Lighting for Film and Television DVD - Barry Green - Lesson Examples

Cinematography has been described as the art of placing shadows. And if you think about it, that's really kind of true. Let's look at the example of if you're drawing a sketch. A white sheet of paper. You got a whole bunch of light there, right?
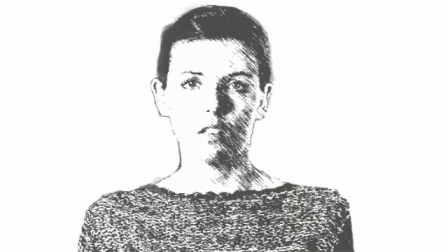12s
And what do you do with your pencil? You go in and add the dark. You're adding the shadows, and that's what really shapes that paper into looking like the image you want.
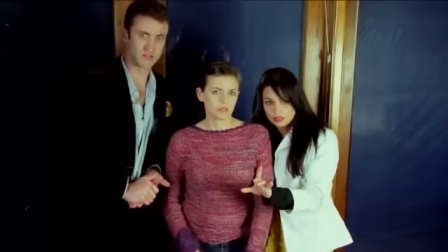21s
Light's the same way. You have a brightly lit subject, there's no definition or depth. It's the shadows that bring that out. Let's go back to our opening sketch, where we had that shot where we showed the monster and it was brightly lit up,
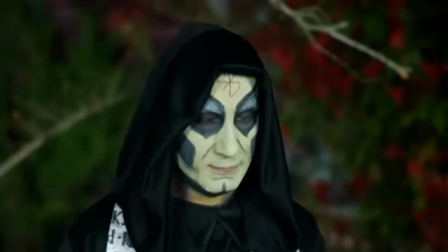33s
no shadows, no artistry, no mood, no good, right? But the second shot we showed, we had placed a lot of shadows.
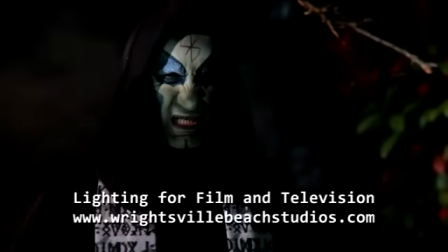40s
There was a lot of mystery in there, and that really brought home the effect. That's what a lot of lighting is about.
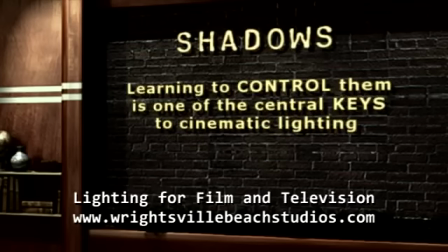45s
If that's the kind of image that you're looking for, you need to know how to place the shadows, how many shadows to place, and where to place them to get the image to convey the mood you're looking for.
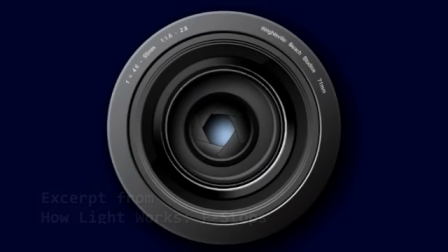56s
because when you cut the iris in half it's actually only allowing in one fourth as much the same reason as the inverse square rule so if you want to cut the iris down by one stop you want to make it 40 percent smaller so that's why the first number on your lens if
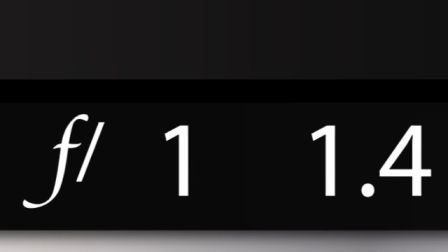72s
you have a really fast lens it might be f1 and the next number is f1.4 and then what's 40 percent more than F1.4?
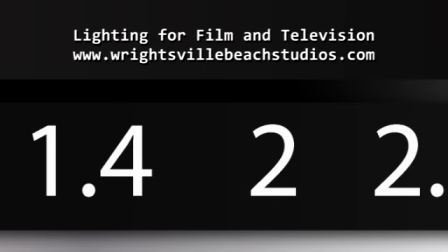80s
F2. 1.4 times 1.4 is 2. So now we have F2 and 40% more than that?
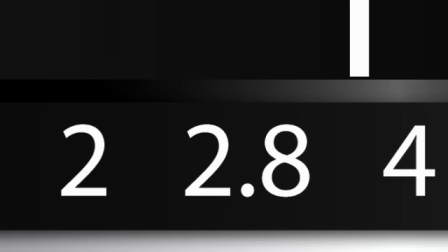86s
2.8. 2.0 times 1.4? 2.8. Every F-stop is 40% more progression.
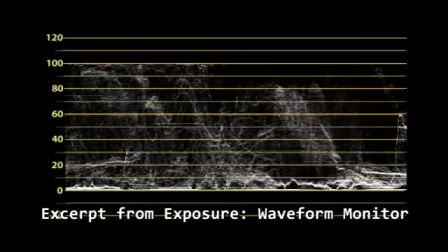95s
There's levels and levels you can go into a professional waveform monitor. We're only going to go across the surface of it and talk about basically how you use it to judge exposure to know what you're getting.
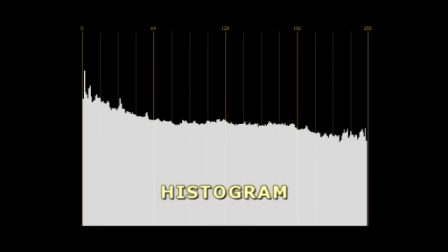106s
A lot of people may familiar with a histogram a waveform monitor is pretty much nothing like a histogram a histogram is a snapshot of how brightness is distributed over an entire
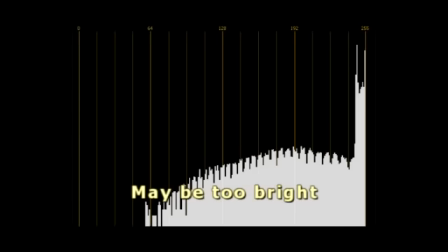118s
image if the histogram is all bunched up over on the right side maybe you got an image that's too bright and if
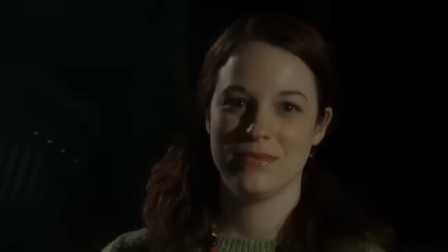123s
it's bunched up over on the left side it's too dark right but that's like referencing your entire image all at
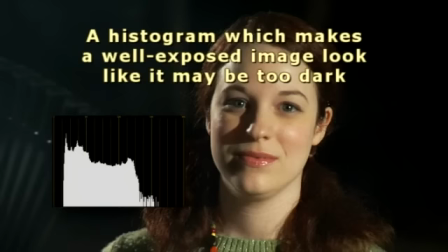129s
one little clump a waveform monitor doesn't do that at all because the waveform monitor tells you at a glance.
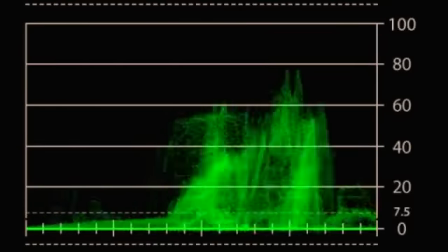134s
First of all, on the left to right, it's actually a representation of what your image is.
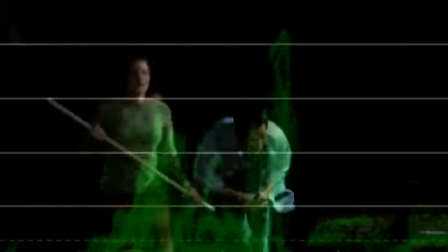140s
So as you see somebody walk through the image, you'll see it happen on the waveform monitor. You'll be able to follow what that object is because you can see it play out.
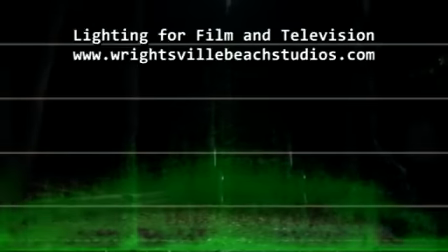147s
It looks like a display from the matrix or something like that, but pretty soon you get to learn how to read that.